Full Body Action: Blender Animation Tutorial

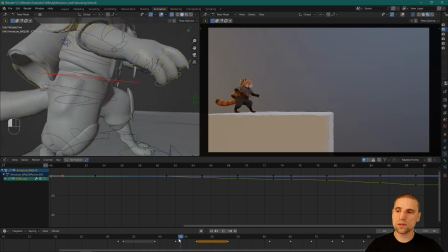(41:25)
That's the breakdown for the body. And what happens when you have maybe a heavier character or more complex action,
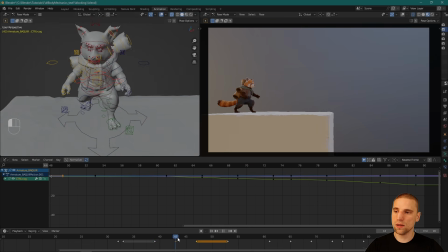(41:33)
you can even start to think about that the breakdown key needs to actually take place a little bit over this foot, not much, because we're pushing off that foot. And then it comes over the other foot.
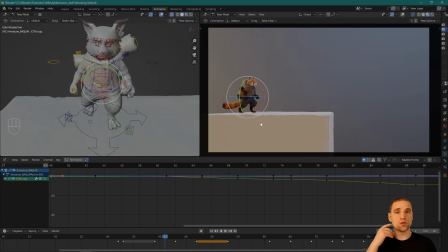(41:49)
But here, being from a profile, no one sees it, so I'm not too worried about how the weight is distributed,
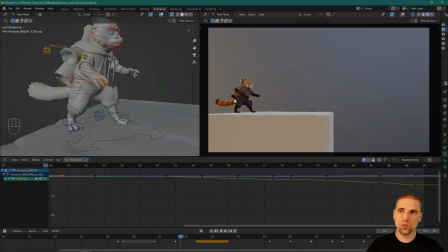(41:55)
but know that you can also treat it that way. I'm not going to add too much movement really to the rest of the body. I'm going to add a little bit of delay on the hands, so when the wrist comes up, there's just a little more movement there. Might add a little bit of the fingers opening, and the head just a little breakdown up.
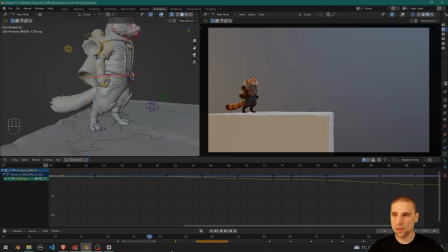(42:13)
In this case too, he's looking this way. Maybe I even inverse the breakdown. Maybe the chin gets delayed and it just comes down the other way. I'll do a little bit on the shoulder.
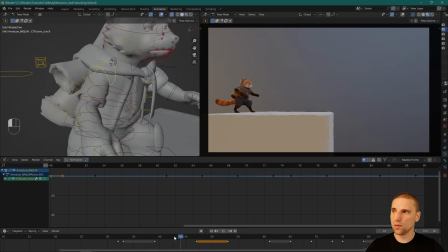(42:24)
Let's see, what's the shoulder doing? Just coming forward. You're just not going to see much. There's not much point to do too much and
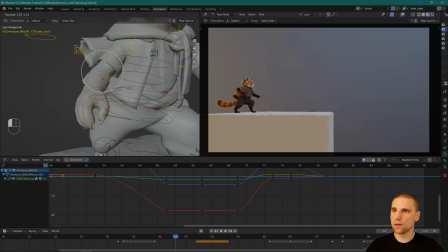(42:39)
overcomplicate some of these things. The simpler, usually the better. But a little bit of breakdown, you can see I'm adding more in the hand there.
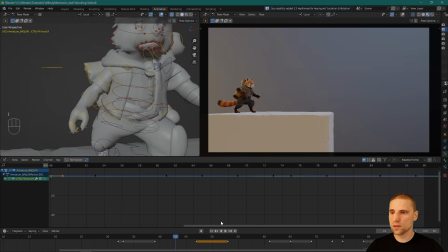(42:49)
Insert a key, and then I'm going to come to my wrist here. Go one frame over. So by getting closer to the end of the action, I'm adding more movement
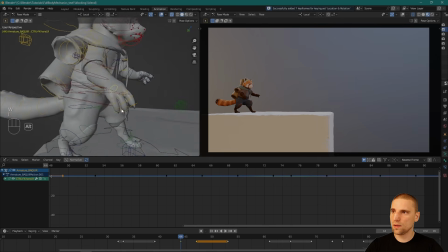(43:01)
to that part of the body. Okay, I like that. So the fingers were in a fist here, and now they're open.
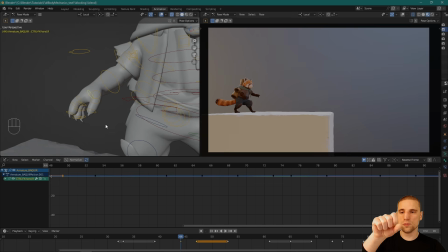(43:10)
All I'm going to do is add a little bit of delay. They're opening the whole time. I'm just going to keep it closed a bit more so then the fingers have more movement on them.
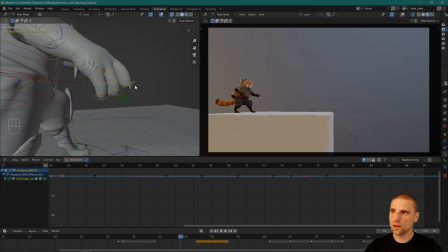(43:20)
And most likely this index finger is going to have more of that movement. This rig I found for some reason, and maybe just the way I'm working,
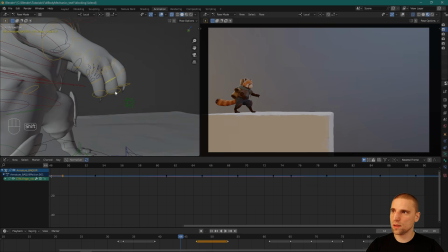(43:35)
normally I'll select all the fingers and rotate them at the same time, but it doesn't seem like that's working for this rig,
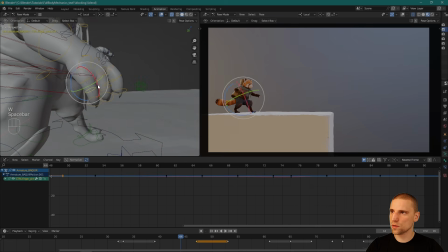(43:42)
so I'm not sure. So it's a little slower doing them one by one.
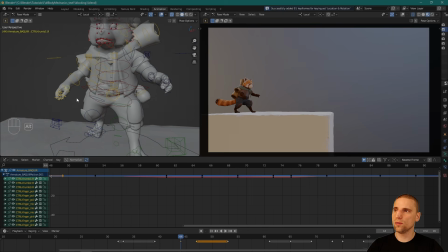(43:46)
One of the things I found, because I've been animating now professionally for 17 years, almost, 16, 17 years, and a good 10, 11 years I spent as an animator. The last 5, 6 years moved into layout.
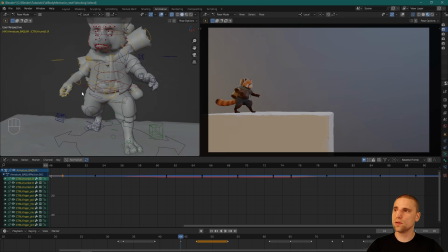(44:05)
And one of the nice things about moving into a different department and focusing on different aspects of filmmaking is I don't spend as much time posing anymore. I get to the idea quicker because as I stepped away from animation and focused more on cameras and filmmaking,
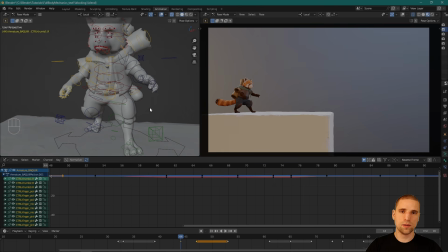(44:25)
I realized how unnecessary some of the things we do in animation are. We can spend hours posing for something that's not really important. So it's important if you are an animator to understand
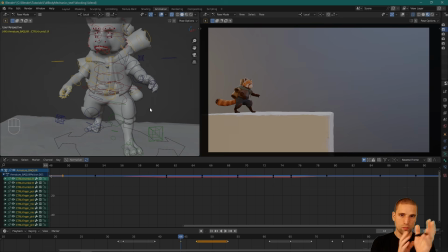(44:39)
that it doesn't matter how beautiful you make things look if the viewer doesn't even see it. So don't go spending, don't overdo it with detail that's just not going to be seen.
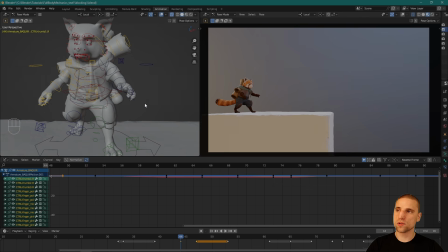(44:55)
I remember when I was first starting out, maybe my first year, I literally spent 4 hours on one pose and just thinking about, is the pinky better here or here? And, just a lot of time wasted.
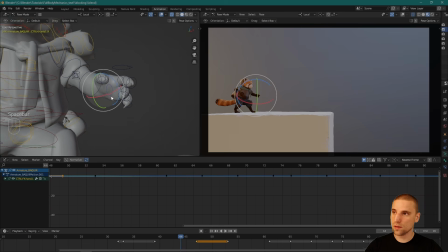(45:09)
So, yes, you don't need, not everything is important.
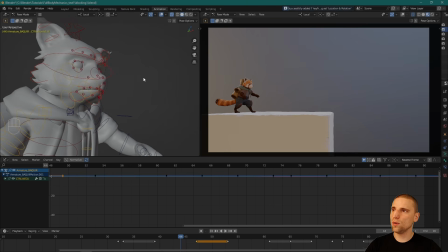(45:16)
Let's put it that way. Let's go to the head now, and we'll do the breakdown there as well. So I'm going to do the reverse, just to lay the chin up a little, and it's going to come down.
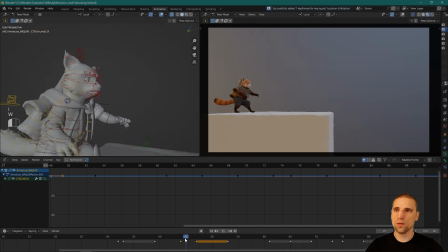(45:27)
Okay? So now we can scrub. Nice and simple.